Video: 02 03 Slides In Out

In this movie, we will be discussing the dramatic effect that moving the camera forward and backward can have on our video projects. By adjusting the distance between the camera and the subject, we can create a sense of depth, which we can provide a three-dimensional feel to a two-dimensional image. We will often see a slow dolly in during important moments of dialogue in a film. As the camera moves closer, it signals this is important. It is essentially drawing the viewer into the scene, into the psyche of our character, and can be done to the point where the movement itself is hardly perceptible. By dollying in, we are forcing the viewer to get closer to the subject.
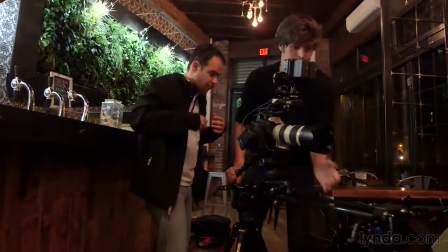Let's look at an example of dollying in on a dialogue scene.
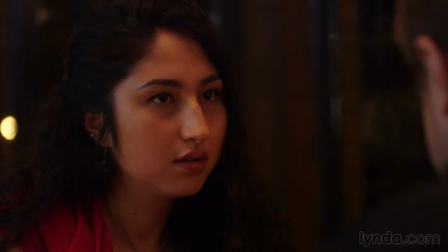It is a great way to create more tension, to add drama.
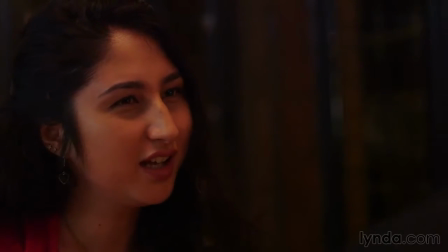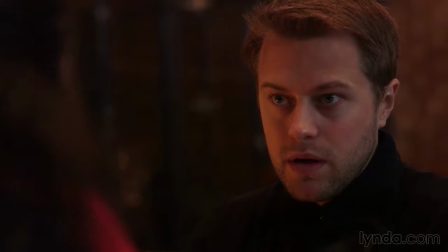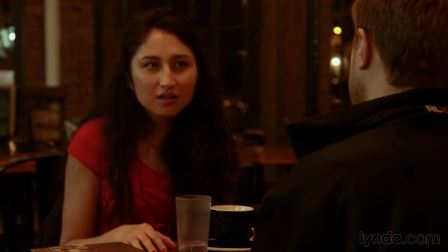Okay, she's really surprised, or she really wants to know more.
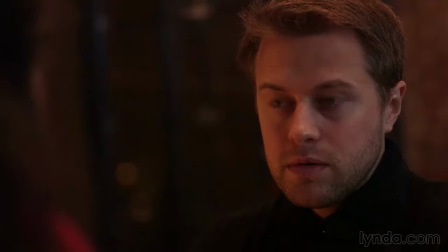So whereas we are dollying in, we as viewers are looking into his eyes.
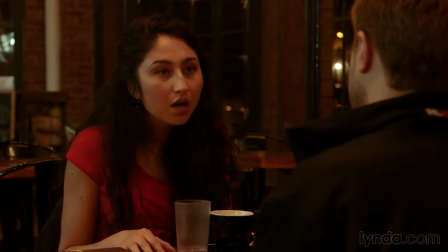We're trying to determine, is he lying? Now, when there's no motion, we witness the scene, but we don't become part of it. Many filmmakers just beginning to introduce movement into the repertoire have trouble understanding the benefits of dolly shots as opposed to a zoom in or out. Let's look at a quick side-by-side comparison. Here's the zoom.
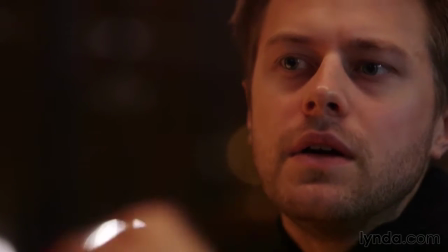And notice how the proportions change in the background of the zoom. And here they are side by side.
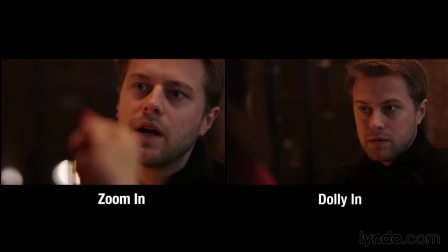Psychologically, this has a very different meaning. Although the frame is actually shifting more, it is less noticeable camera move than a zoom because it is something that the human eye can relate to. Rather than perceiving it as an optic trick, we read it as simply adjusting our distance from the action to get a closer look.
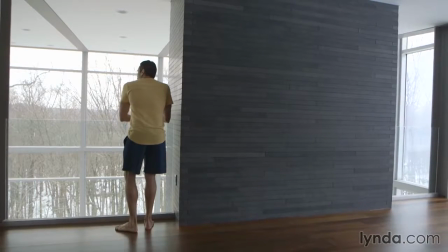By increasing the distance between the camera and the subject, we can place the subject within the context of his or her surroundings. The overall effect diminishes the importance of the subject and emphasizes the location. This can work to convey a sense of loneliness and isolation, or perhaps a sense that the subject is looking at the world with a new perspective.
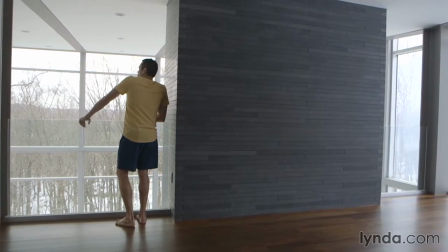Whether the mood created is one of intrigue or revelation, all depends on the context of the scene.
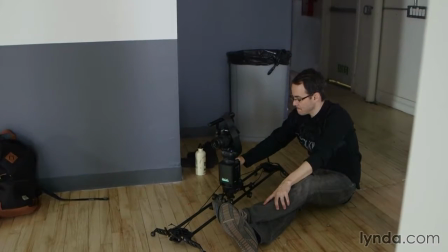Dolly moves can also be a great way to introduce the viewer into a scene. A subtle and slow movement like this can give the viewer a sense of place and time. One important thing to remember when implementing this camera technique: depending on the depth of field we're working at, the subject may go out of focus as the camera distance changes. To successfully pull this move, it is best to have someone assist you. One person concentrates on smoothly moving the camera, and another one is in charge of making sure that everything is sharp.